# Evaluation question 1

Our use of location performed to typical settings of dystopian films being urban settings.
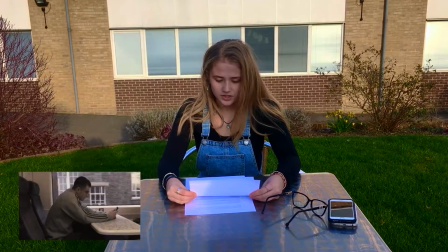(0:10)
Along with trying to conform to this convention, we chose to use trains, schools and towns so that our storyline was designed to be realistic and to make our target audience feel that something similar could happen to them. This was effective as it made the audience feel on edge and vulnerable.
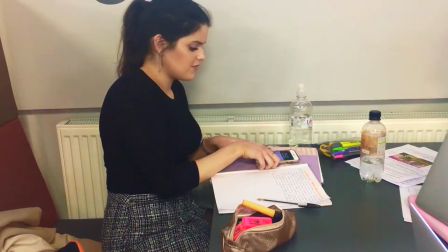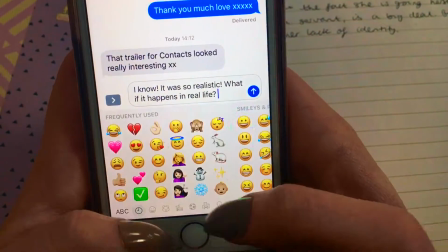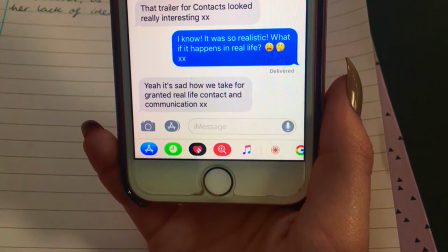A convention typically used in dystopian films is the idea of strict divisions of society.
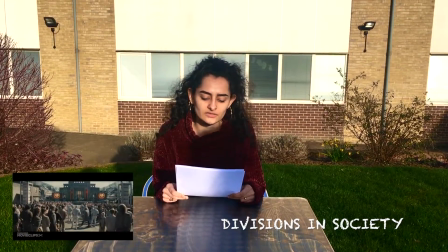(0:47)
We were inspired by citizens being divided into separate districts in the Hunger Games.
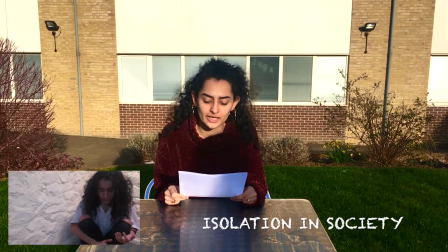(0:52)
This is prevalent in our film trailer where teenagers are becoming isolated from the rest of society. The plot of our story involves a pandemic outbreak of an unknown disease leading to a disruption in society. We were inspired by the extinction of fertility in children of men that led to disruption in the society.
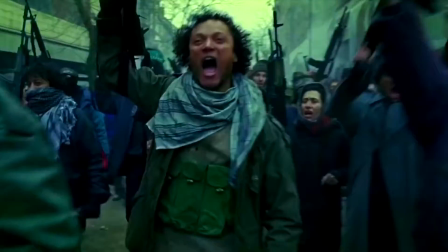This conforms to conventions of the dystopian genre due to a disaster leading to the current state in the dystopian society.
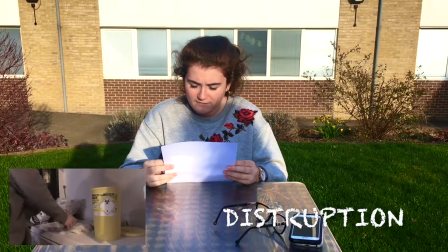(1:22)
Conventionally, the state is disruption and fear, which is evident in our trailer.
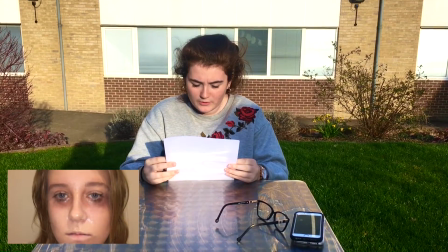(1:27)
We use shots from lots of different angles as well as close-ups and extreme close-ups of the victims to create tension and help portray emotions that link to our narrative. During dystopian films, futuristic elements are clearly a crucial element, therefore we ensured that we stayed true to this. Through the use of new technology, we developed the idea of a scanning device to register pupils into assembly.
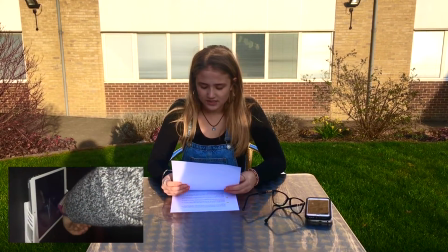(1:48)
This conformed to the convention of futuristic technology in which we were inspired by Black Mirror. When researching into dystopian films we noticed they usually consist of wide or establishing shots to set the scene and show disruption in society.
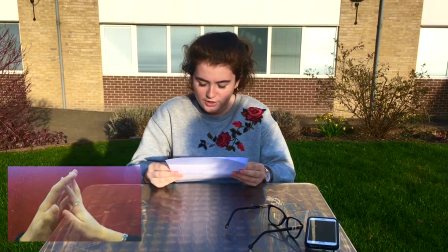(2:05)
We reflected this in our trailer through the use of including a montage. We gradually increased the pace of our shots and intensified the music. We also included a combination of both the past and the present day in the montage to increase the tension and make the audience reflect on the state of disruption the disease has caused. The use of including a juxtaposition of happy and warm flashbacks with present-day shots that are in cold colour tones was effective as it helped target our audience's emotions. A typical convention that we conform to is the idea of pursuing love that society or authority figures are prohibiting. We were inspired by the film The Lobster, with the two protagonists defy society's rules of how love should be performed.
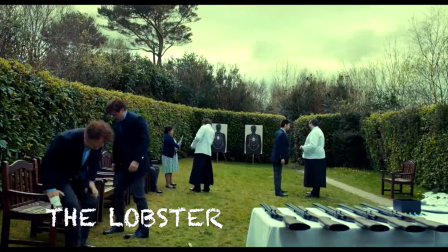(2:46) It's no coincidence that the targets are shaped like single people and not couples.
In our film, love is prevented as all teenagers are unable to touch. However, throughout the film they are trying to break through obstacles in pursuit of love. Through our narrative, we challenge the codes and conventions of dystopian films. Usually, governments are shown as evil and controlling, in which citizens fear. This is present in A Clockwork Orange. Unlike other dystopian films, our media product doesn't conform to this convention, as we did not feature the government as an antagonist or corrupt. We challenged this by opening our trailer with a voiceover from a news broadcast, explaining how the government is trying to stop disruption in society and prevent fear.